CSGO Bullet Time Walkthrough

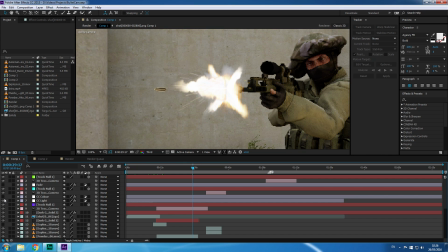So it had a base color correction on it that lifted all the lights up, raised the contrast in it a bit. So then when the color correction was applied,
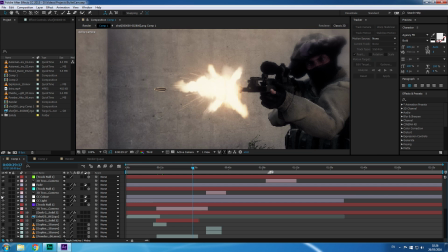that contrast would then work in conjunction with the glow to kind of get rid of those edges.
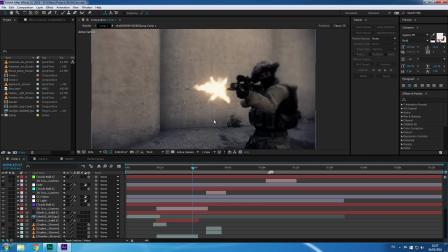So from an outside point of view now, you can't really notice that that's not like a true 3D muzzle flash, if that makes sense.
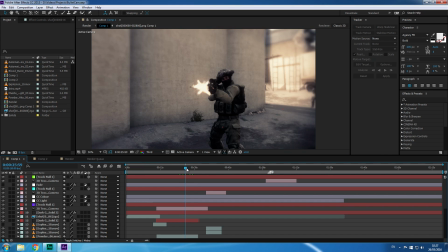So where the camera tracks in, see, the tracking point is on the floor here.
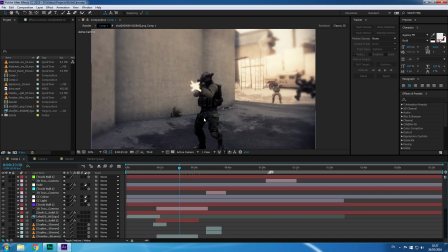You can just about see it. I've got a tracking point here and a tracking point over there.
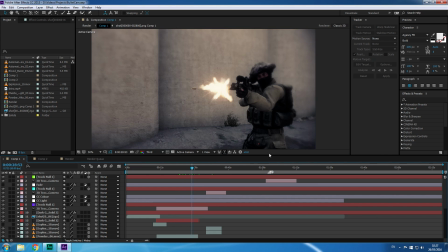So you can see as it tracks in through the floor, it stays with it. Now, the reason I tracked from the floor and not the wall is because you've got 2 different perspectives going on.
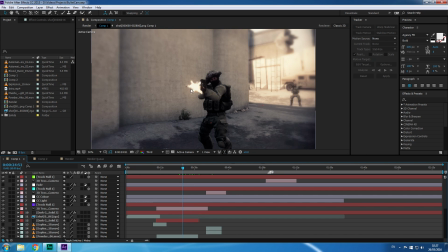So for it to be properly perspective-wise matched to the character, I kind of needed to track from the floor. Because if I had tracked from the wall, then it would have given me a completely different perspective in terms of a track,
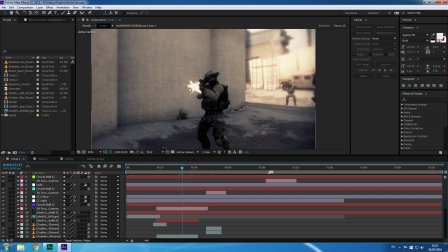meaning that when I was to put that onto the tip of the gun,
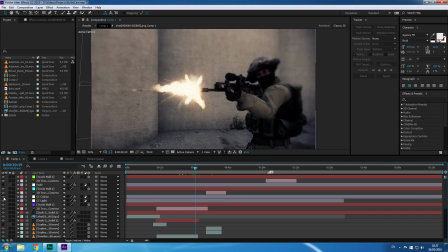as it is there, again, if I take the color corrections off, you can kind of notice it's not 100%.
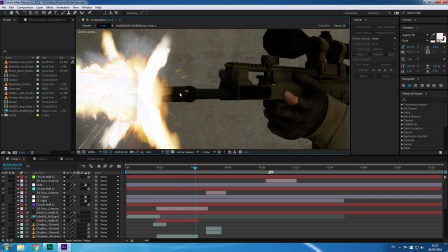Even if I put full on, you see it makes it even worse because you can see all the sparks now.
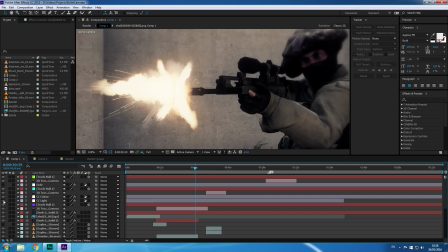Color correction on, color correction off. So yeah.
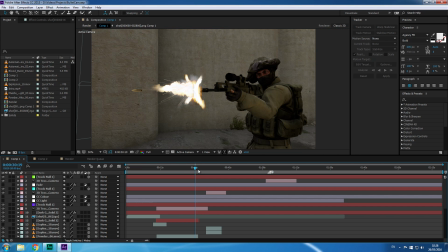But yeah, I wouldn't have been able to track that properly onto the top of the gun. So yeah, that's the first little thing. And then obviously the bullet was Element 3D.
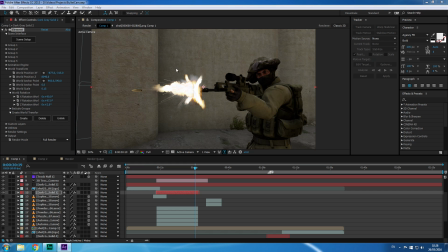Great little product there. So here is the bullet, 3D modeled. and then tracked into the same as the muzzle flash.
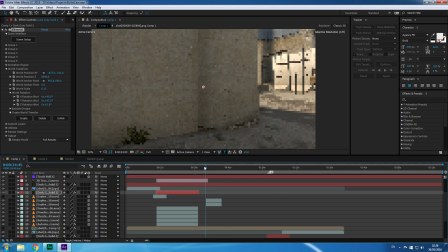So that's the first one. Second effect we'll look at is the explosions.
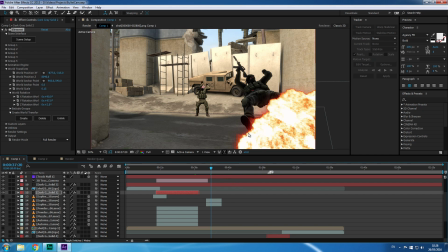Now again, this is where I kind of cheated a bit. So the explosions, I've made 2 explosions.
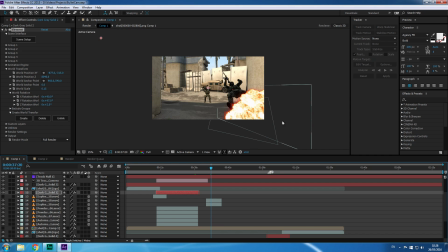So you can see these are both the layers here, also set up in 3D space. So we've got one which is kind of angled down a little bit, and then this one which is kind of brought back to the left a little bit. So you can see it's not dead on flat with our 2D canvas.
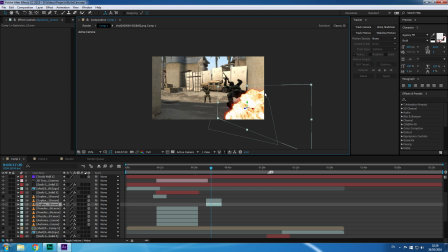It's off put a little bit,
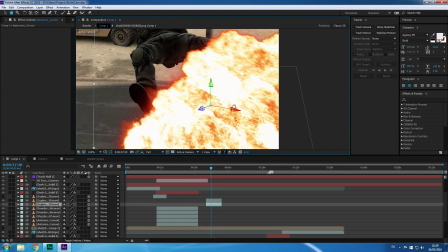and you can very clearly see at this point the intersection where those 2 layers intersect in 3D space.
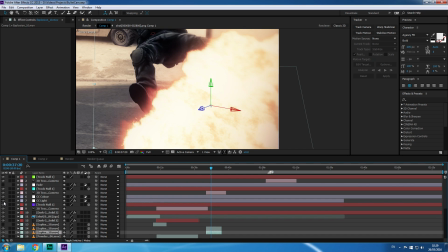However, once again, with the color correction, once they're on, you can barely notice them, especially if you're not looking at them.
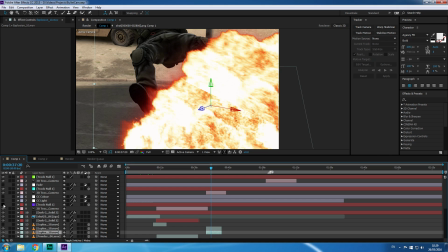Now you can notice them, but beforehand, if you watch the actual video, I bet you didn't notice them first time.
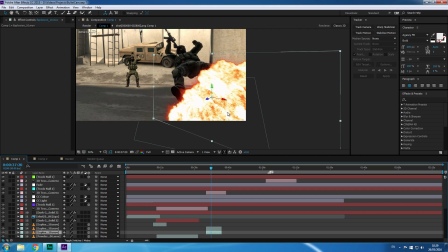So so that's kind of another way that I got around
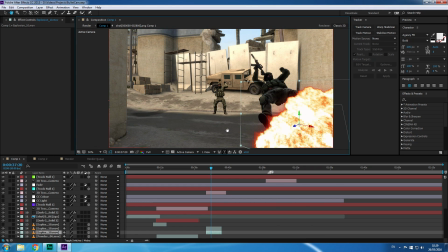like having to fine tune those kind of things, because it's all well and good spending a lot of time fine tuning those, but then for every other layer that you put on, you've got to get that tracked in.
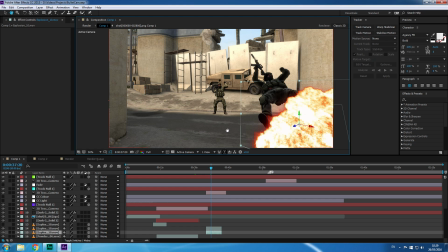And the tracks in After Effects, because I didn't use Mocha for this, I used the actual tracking points made inside of Counter-Strike. So wait, I haven't even done a tutorial on Mocha, have I?
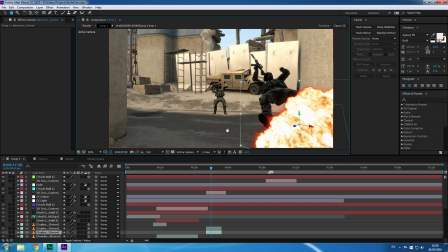I might do a tutorial on Mocha soon then. Mocha motion tracking and like object removal. That's a really handy thing to do. So I might do that in the upcoming vids.
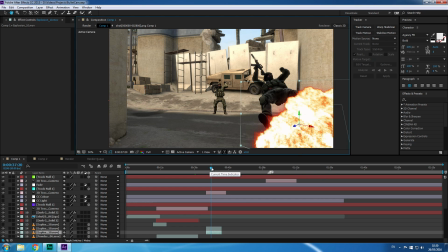So yeah, I'm cool. So yeah, that's how I did that. Obviously the grenade flyby was very simple.
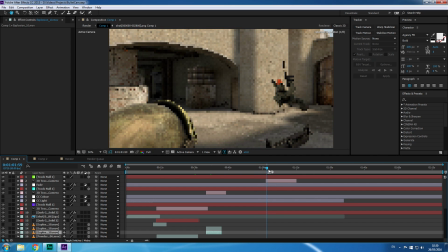No effects done there. The next point are the shell casings here.
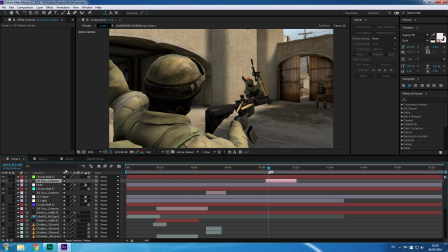Which employed another 3D tracked camera.
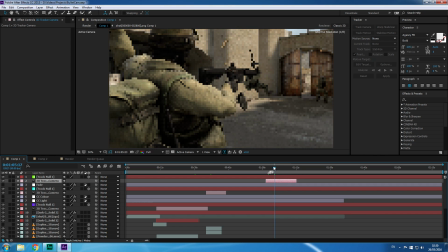So what happened here is I had
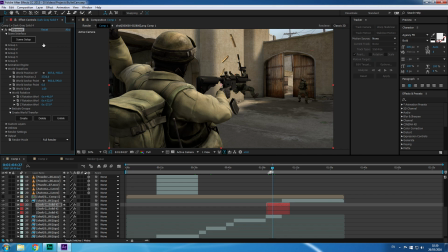3 shell casings, all modelled in Element 3D again.
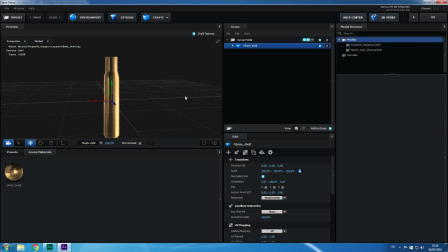So that's a shell casing.